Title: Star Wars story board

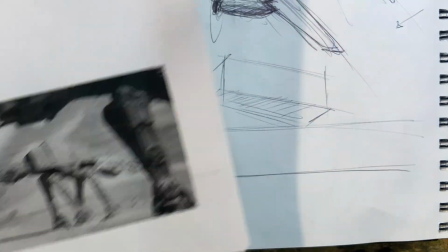(0:02)
Okay, we're gonna start this one over again. So, yeah, I ran out of memory there, I think.
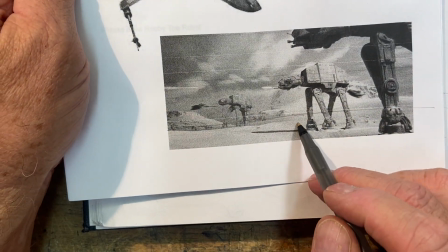(0:08)
So again, you're looking at what basically the bad guys.
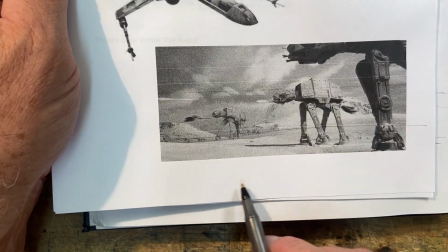(0:16)
I forget their names, but the bad guys, their crawler thing. And again, see the shadows down here, and the people, they're like little guys, little specks down here like this.
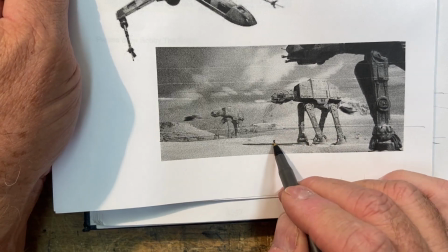(0:25)
So that shows scale.
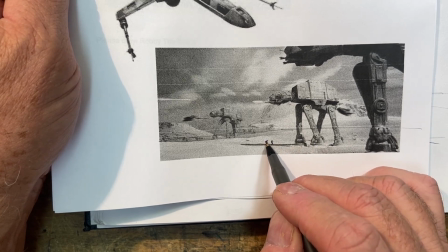(0:26)
Something as small as this, you can actually just, if you're gonna do big spaceship type objects, you gotta put little people in there, just let them know that this is a big ferocious size.
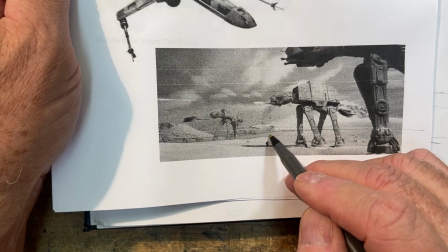(0:34)
See how it does scale up? But you're looking up at this thing. So we did this.
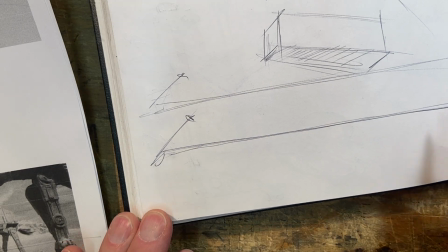(0:40)
Here's our ground plane down here. Put a ground plane down, and we're looking up at the bottom of this.
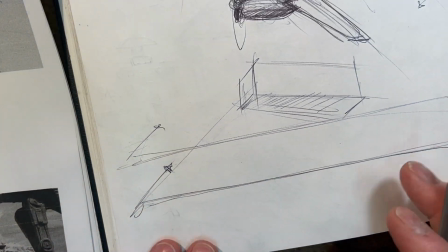(0:46)
Start with the box. I think especially with most spaceships kinds of things are boxes as far as circles.
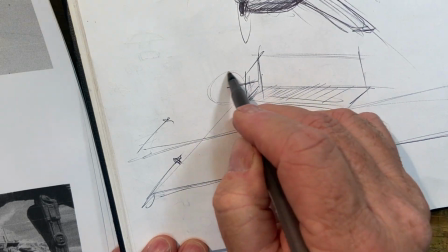(0:53)
We've got this coming out the front. We can do a circle here just to get us started.
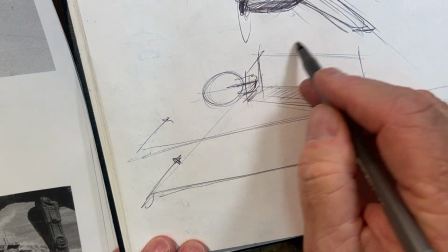(0:59)
There's the command center. This does this. And a leg.
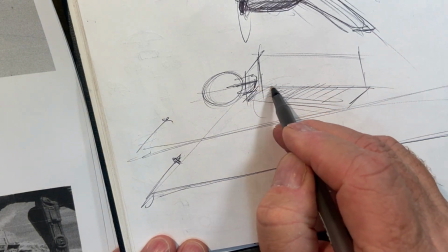(1:05)
So underneath it, so we put a little detail in this. Drag down the side just a little bit like this.
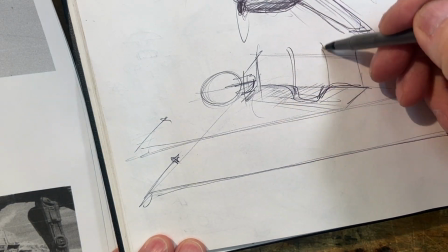(1:15)
Okay, and that kind of comes up like this. And it goes back, so a little bit of a notch there.
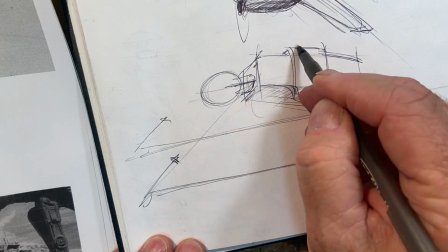(1:24)
This comes down this way. This goes a little bit of an angle like that.
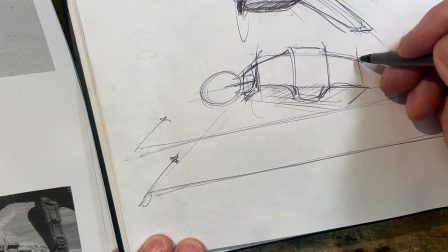(1:30)
So that's the basic shape.
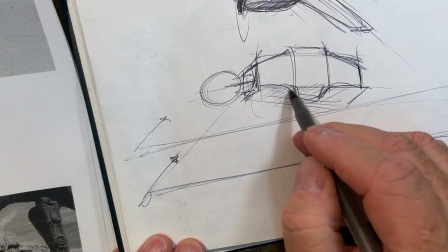(1:38)
Okay, and then down here we've got the wheels, or the legs, excuse me.
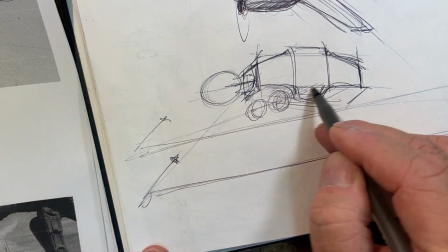(1:43)
And again, the legs are going to go down. The perspective is going down this way. This is going like this.
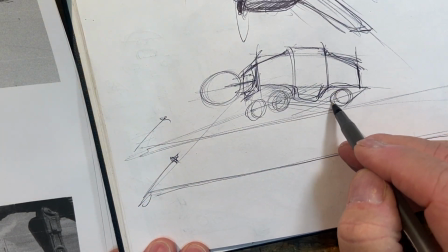(1:49)
This circle here connects on the other side with the other one.
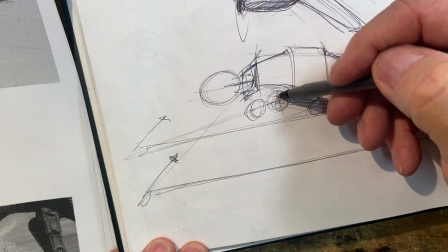(1:54)
And again, so from here, we have sort of a center line. And that leg is back here, kind of stiff.
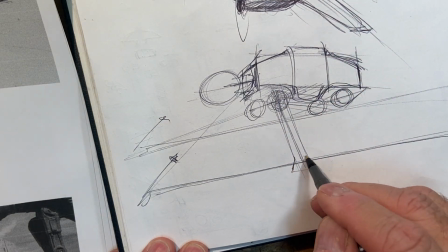(2:01)
There's the leg. It's got the tracking or the foot pad down here.
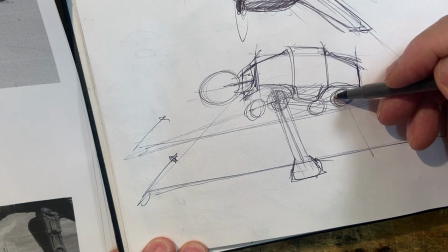(2:08)
The other one's like this.
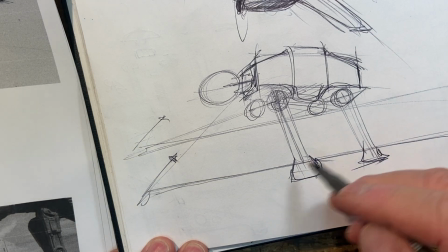(2:12)
Again, just like how we do people, you've got this idea of just sort of the architecture.
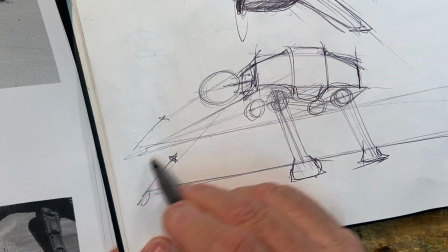(2:16)
Then you come across here, you got, again, there's our perspective, doing this, coming down, like this.
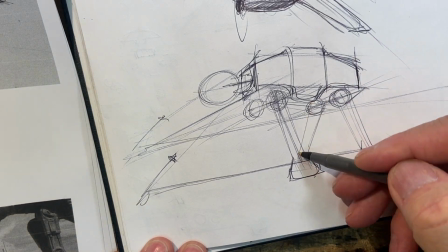(2:24)
And that one's going forward. Kind of gets lost behind this other one.
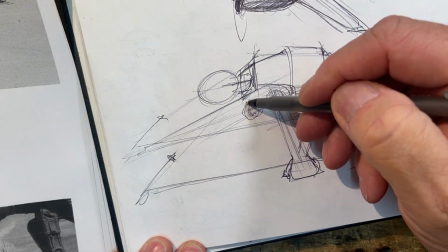(2:31)
And then they've got this one sort of standing this way. But sometimes they actually bend it.
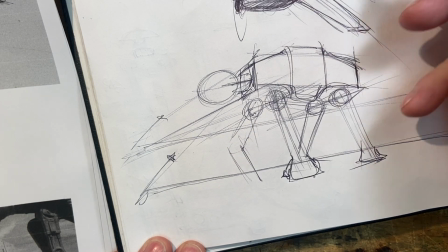(2:37)
If you look in the movie, there's actually, it does have a bend to it. It kind of does this. I like putting a bend in it because I think it makes it look like it's moving more.
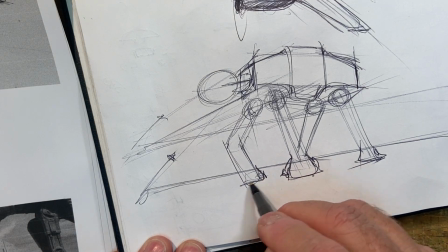(2:45)
And then here's its foot pad type deal. See, kind of like an animal.
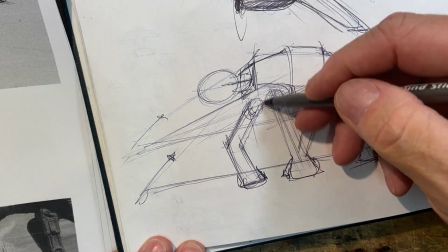(2:49)
Again, that's the idea. Okay, so that's our basic architecture, right? Again, and we're looking up at it.
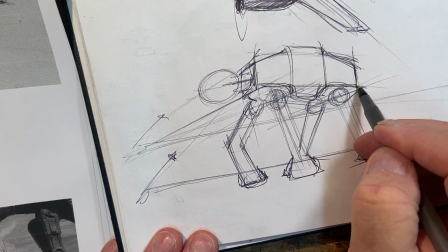(2:55)
So the bottom in here, we can actually, there's our shape. This is in between.
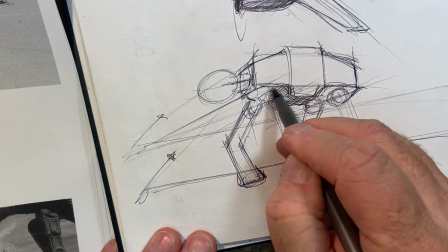(3:02)
We can actually go in here a little bit and make it a little bit darker to get an idea. See that's gonna go dark.
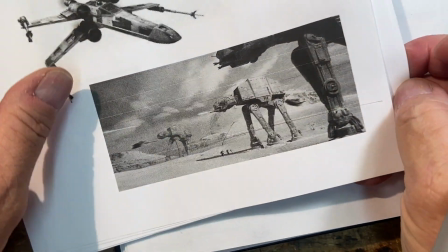(3:08)
The shadows down there. There's also, if you notice here, you look this way, there's a shadow on the other side of the legs,
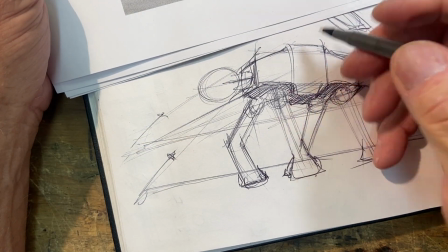(3:17)
which really helps you, and this really helps you give it some depth.
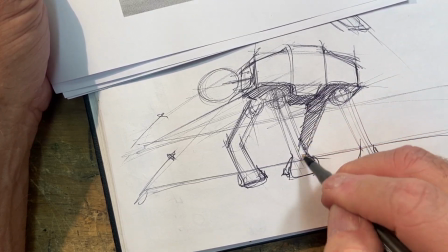(3:21)
Again, like I've talked about that before, but if we do the shadow on the other side of the leg, this way, and this way here,
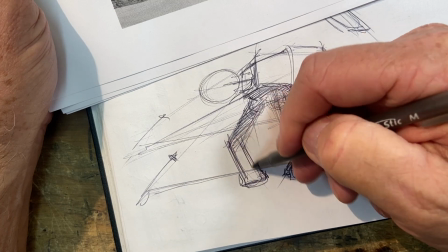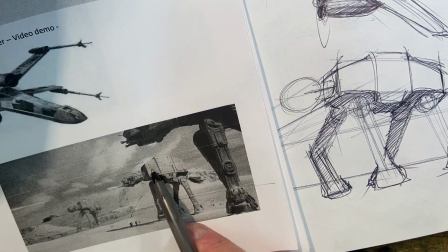(3:37)
so if we do that together, see? So we've got the box up here. We've got the leg extended down like that.
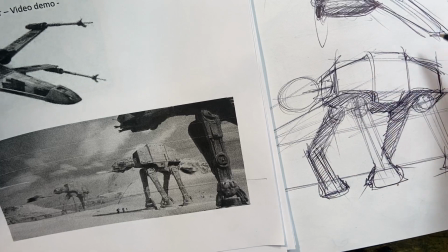(3:46)
Okay, and now we can put some deep. Now that's still sort of the architecture of it. I mean, the basic line work.
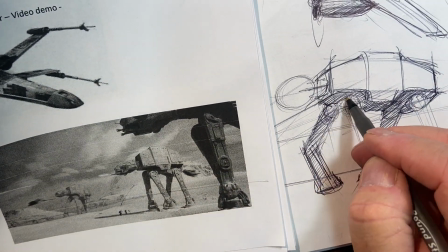(3:55)
Let's see the detail here. Yeah, sort of the mechanism back in there someplace.
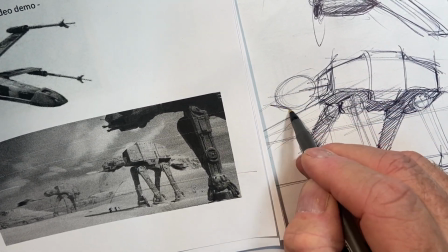(4:01)
Oh, and this is not round. It's a little bit. It's sort of got like a little jaw to it here. I guess that's where the weapons are.
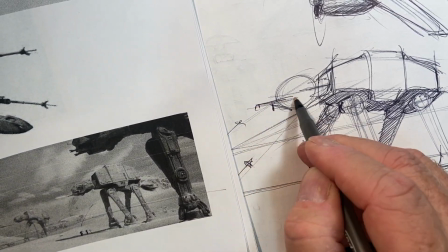(4:08)
So you got this gun coming out like this.